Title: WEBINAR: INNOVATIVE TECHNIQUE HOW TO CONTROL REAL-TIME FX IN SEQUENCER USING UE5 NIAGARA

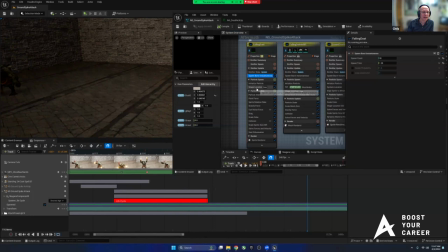36:44 We start with a very low value, 25% of its scale, and then pretty quickly it goes to the size I want it to be. In this case, I put it up to 3.
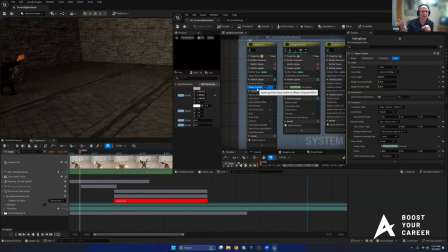36:57 And in that way, hopefully, you'll be able to see, or maybe at least in the movie, they sort of appear magically.
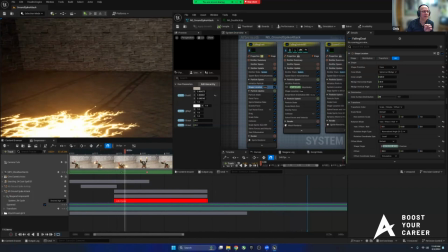37:05 They're falling and appearing. They're not appearing and then falling.
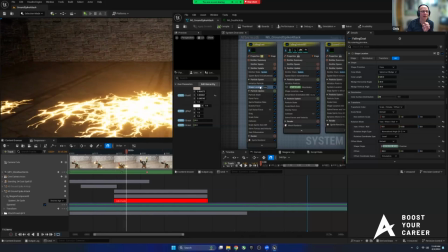37:10 So that, again, little things like having these curves control some of those
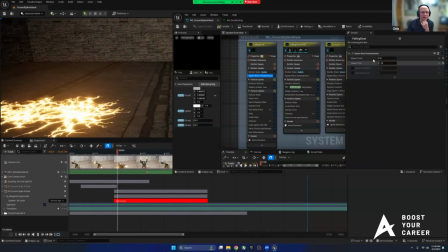37:16 options like opacity and scale help a lot.
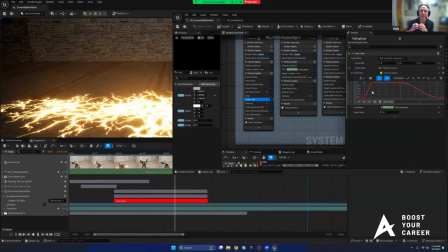37:20 And then finally, because this is a flip book, the sprite render is looking at a material of a flip book of these sprites.
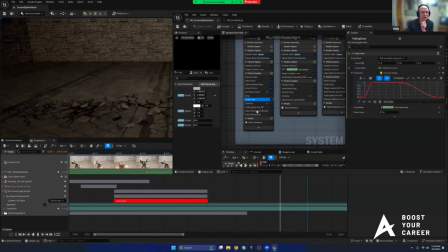37:29 They evolve over time, so we have what's called a sub-UV animation module that will
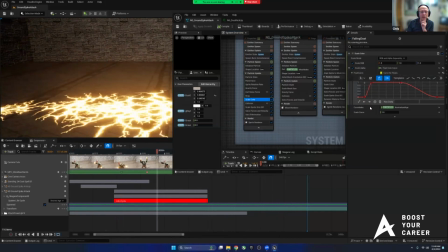37:36 flip those images and go through that 16 images over the life of that particle.
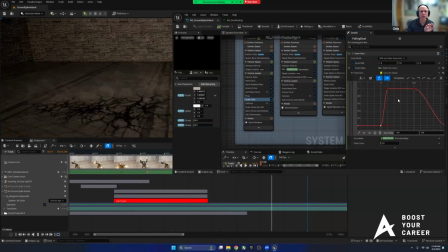37:44 And then some other basic things we do often is add a little curl noise in addition to the gravity. And then I always like to have rotation on a sprite.
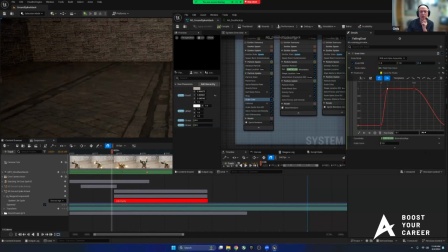37:55 It can be subtle, but again, I don't want to just see things sort of move in X, Y, and Z. They do need to sort of,
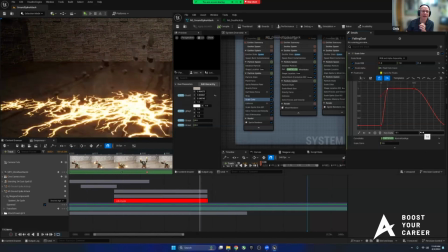38:05 especially a smoke or dust thing, needs to feel like it's sort of
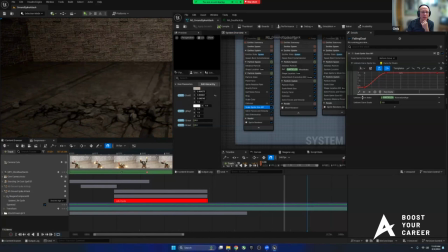38:10 swimming around in space. A little rotation helps with that. And then I do a falling debris.
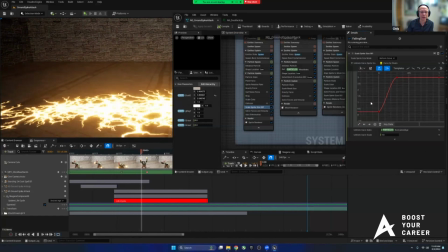38:18 So this, again, our rocks that are falling are meant to be what's left over of our dissolving spikes.
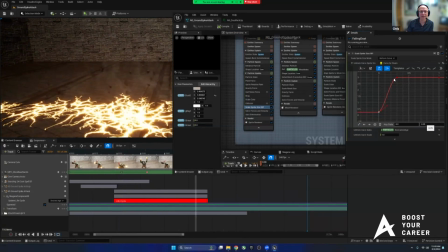38:25 And so in that way, I'm using like the falling dust, but with a mesh renderer.
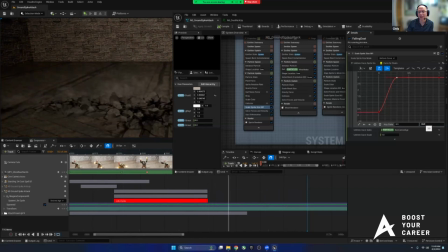38:31 And like I mentioned before, we have a flip book of mesh shapes that we can use. And we have those basically like we did with the falling dust being spawned, and then in the same shape, same cone shape, and then colliding, right?
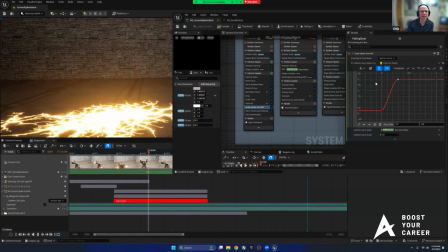38:49 So we have a collision module for them. And then finally, the last bit is we created this big fissure.
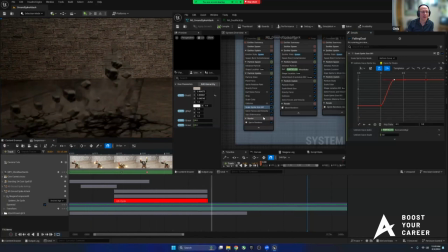38:57 These molten hot spikes come out of it and fling, some debris with them. We have to have something left over to sort of show that there was something there. So this last one is creating a sprite of a piece
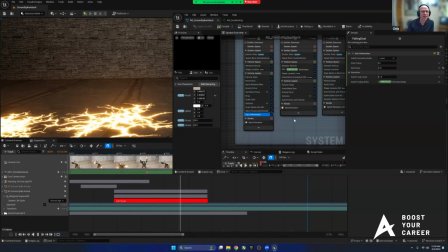39:17 of art of cracks and multiples of those with a material on them that allow it to glow.
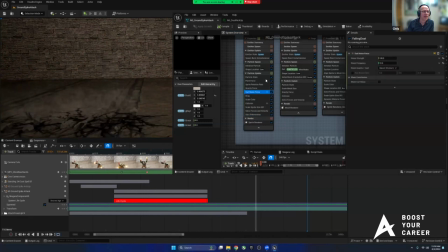39:23 And then over the time of the particle with the dynamic parameter, it'll fade to black, like it's a scorch mark now. But it's the same piece of art as the glow. And over the life of a particle, then I can have it feel like it's cooled off and then fades away, basically.
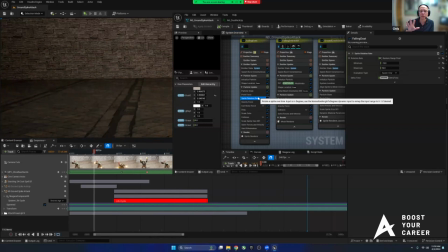39:42 In this case, it's popping off because we're just clipping the end of the sequencer animation. But for me, then, having these elements remain gives a little bit of a logical conclusion to this attack.
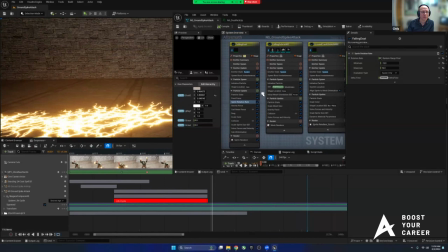39:57 And it depends.
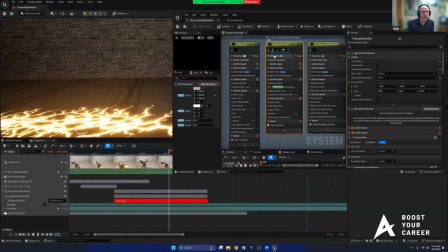39:58 You may not always have that opportunity in a game to do all that, but it's nice to be able to know how to do it.
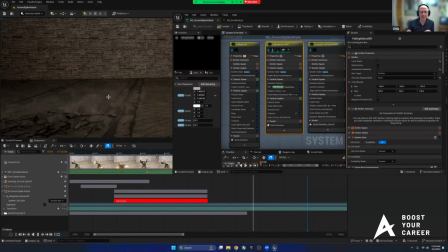40:06 And especially in cinematics, that's a thing that'll add more to the storytelling or more
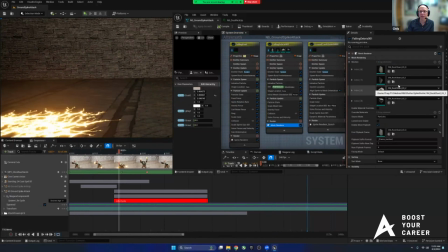40:13 interest to the visuals when there's time and place and performance overhead to do those things.
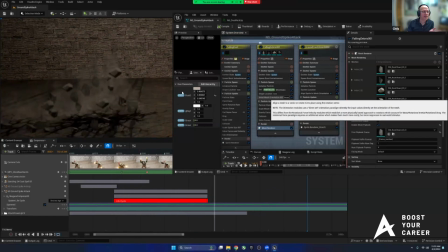40:21 So I'm going to conclude with that. Like I said, this is just the one emitter.
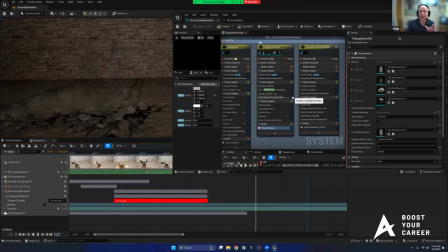40:27 The other one we're not going to get to is the anticipation effect here, which again is built using the same approach, but just creating what will happen before this bursting of our spikes.